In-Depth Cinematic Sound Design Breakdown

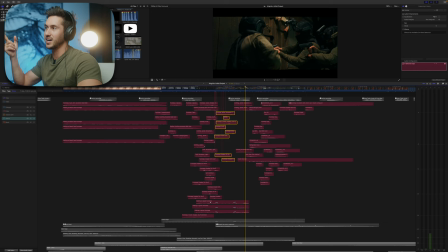[12:35]
Taking a look at this shot, if you were in this situation, if you were right next to these guys, what sounds would you hear? You would hear the breaking down of the door. You probably would hear their clothing making noise. You would hear some footsteps, probably some background ambiance, which I have in. I'll go over that in a second.
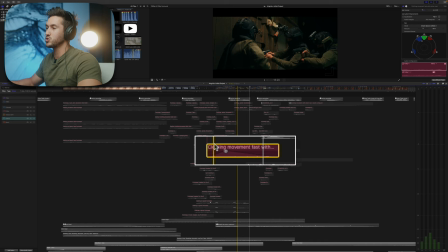[12:52]
But for example, clothing is something that's often overlooked, that's pretty quiet. But him making that motion to open the door would cause for some sound to pop up, like he's reaching for the door in that kind of heavy suit.
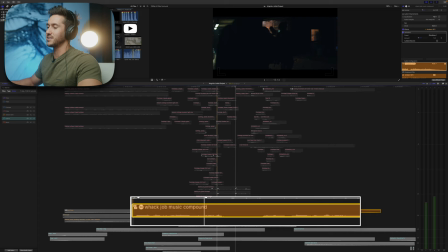[13:06]
You would assume that you would hear that. For example, this shot, you know he's in this house. He has this boombox or stereo that's here. So what I did was added this just little music and put a cathedral sound effect over top.
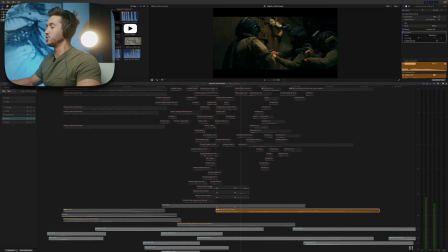[13:21]
Something I should have done if you look at the The audio meters here, only the left and right channel are playing and that's because this is just a stereo sound effect clip.
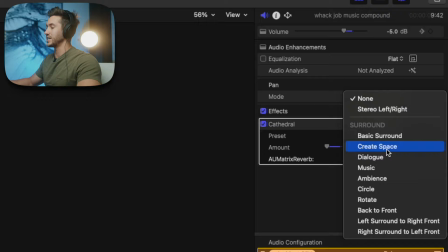[13:29]
What you can do to make this surround is you change the pan
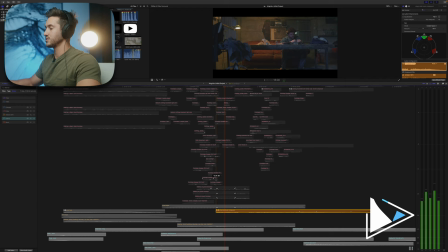[13:33]
mode to create space and that's automatically going to change it. So if I play this out, see, and so that'll hit all of the channels, left surround, left speaker, center, right speaker, and right surround.
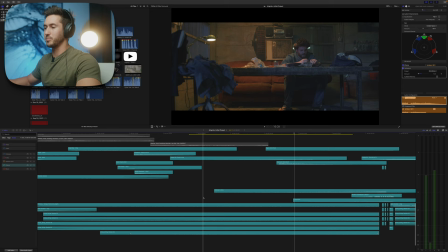[13:47]
LFE is low frequency effect, I think, so that's kind of like a little bit of a base.
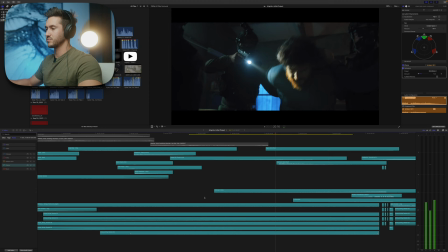[13:53]
So we're gonna listen to the effects a little bit later in this.
Crazy chemists apparently used to build chem bombs and install them to the highest bidder. Why do you ask? About two days ago.
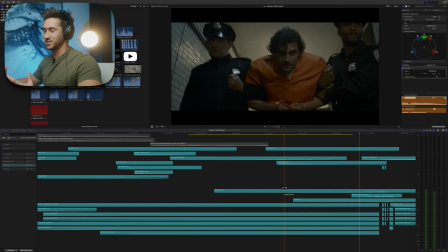[14:04]
So you'll notice you start to hear a riser here, and that's just going to add some tension to the scene. If you don't know what a riser is, it's a sound effects that is continually building in noise and usually kind of pitch and what you want to do is
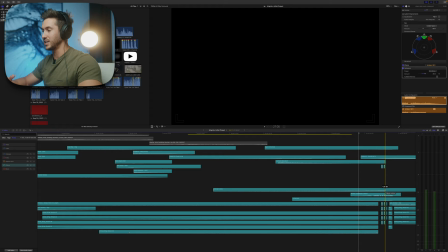[14:18]
you line that up with the end of your shot and that allows for punctuation at the end of that shot and especially if it's pretty silent after that it's going to be kind of shocking when the riser stops.
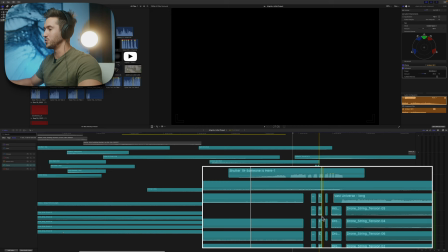[14:30]
Something I did here was I have these drone strings and because I kind of wanted to mimic this riser here I did the same thing with
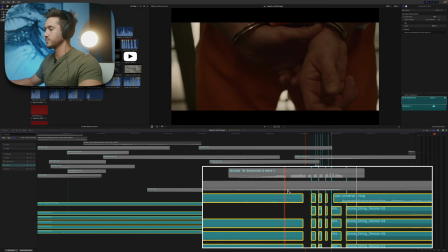[14:41]
these drone strings and that just helps to accentuate that so if I put these all together right
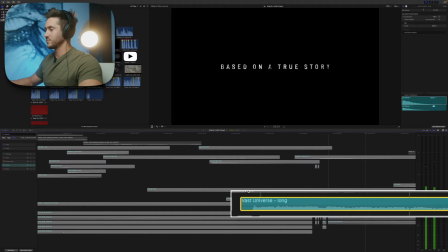[14:53]
and then you have this low bass hit.
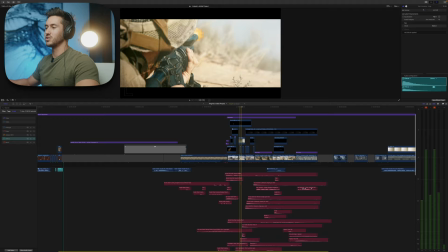[15:00]
Now let's take a listen to this sequence here and and this is kind of the initial action sequence.
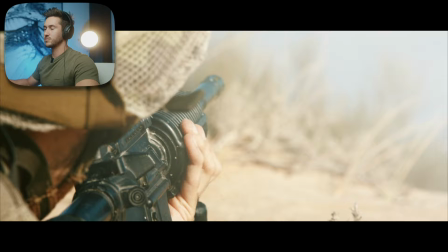[15:09] It took two hours, Alpha Team.
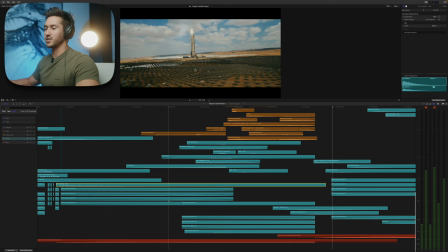[15:20]
Okay, so I don't know if you heard in the beginning, you started to hear a riser, and if I turn off all of these,
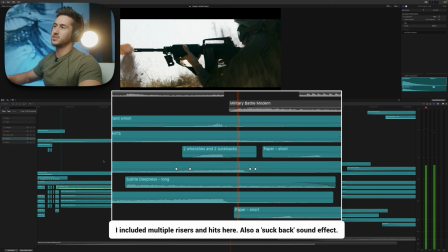[15:28]
it's really eerie. You hear the riser starting to build.
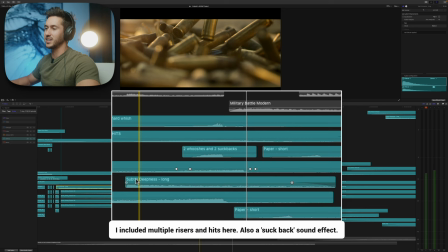[15:34]
And that's because we go from slow motion here to these droppings, and something I did was added this bass sound effect to accentuate these shells dropping.
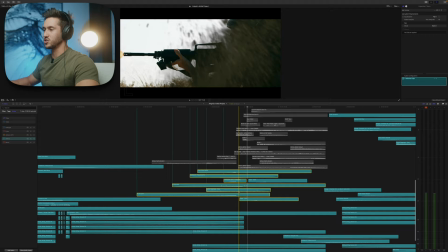[15:46]
And then of course in the background you have all those string tensions that I mentioned earlier.
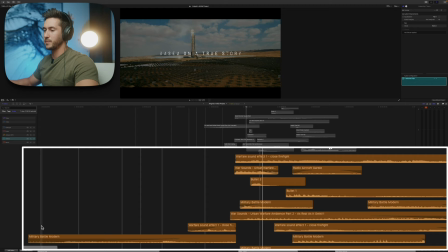[15:52]
Let's take a listen just to the ambient sound effects. So here what I did because I didn't want this to be too loud I changed it to, I added an underwater sound effect.
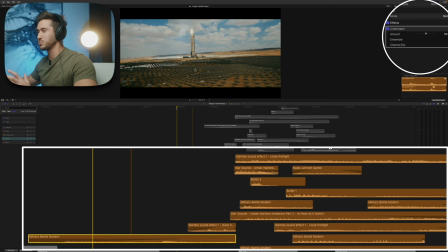[16:02]
This is very similar to muffled but it's a little less muffled.
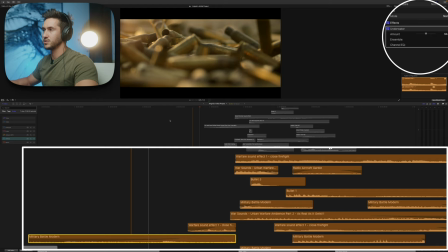[16:07]
You can kind of hear things, but it's kind of garbled a little bit. So if I just play this clip out,
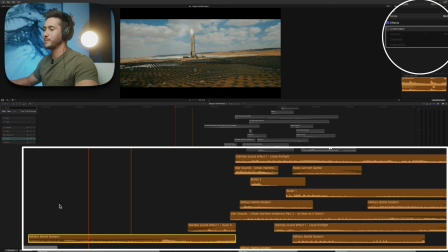[16:16]
right? And let's turn it off so you can hear what that sounds like without it. Huge difference, right? Huge difference. And because we're not in the scene yet, I wanted to add this on.
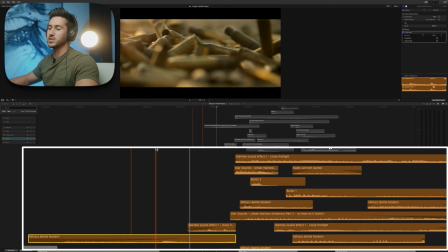[16:27]
So it's kind of like when people get shell shocked in movies and everything else is kind of muted except that high pitched tone.
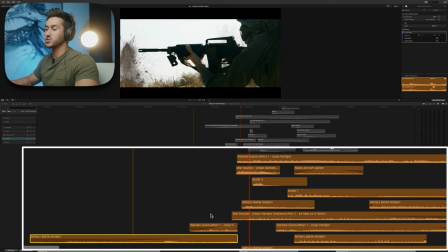[16:34]
I wanted it to be similar to that.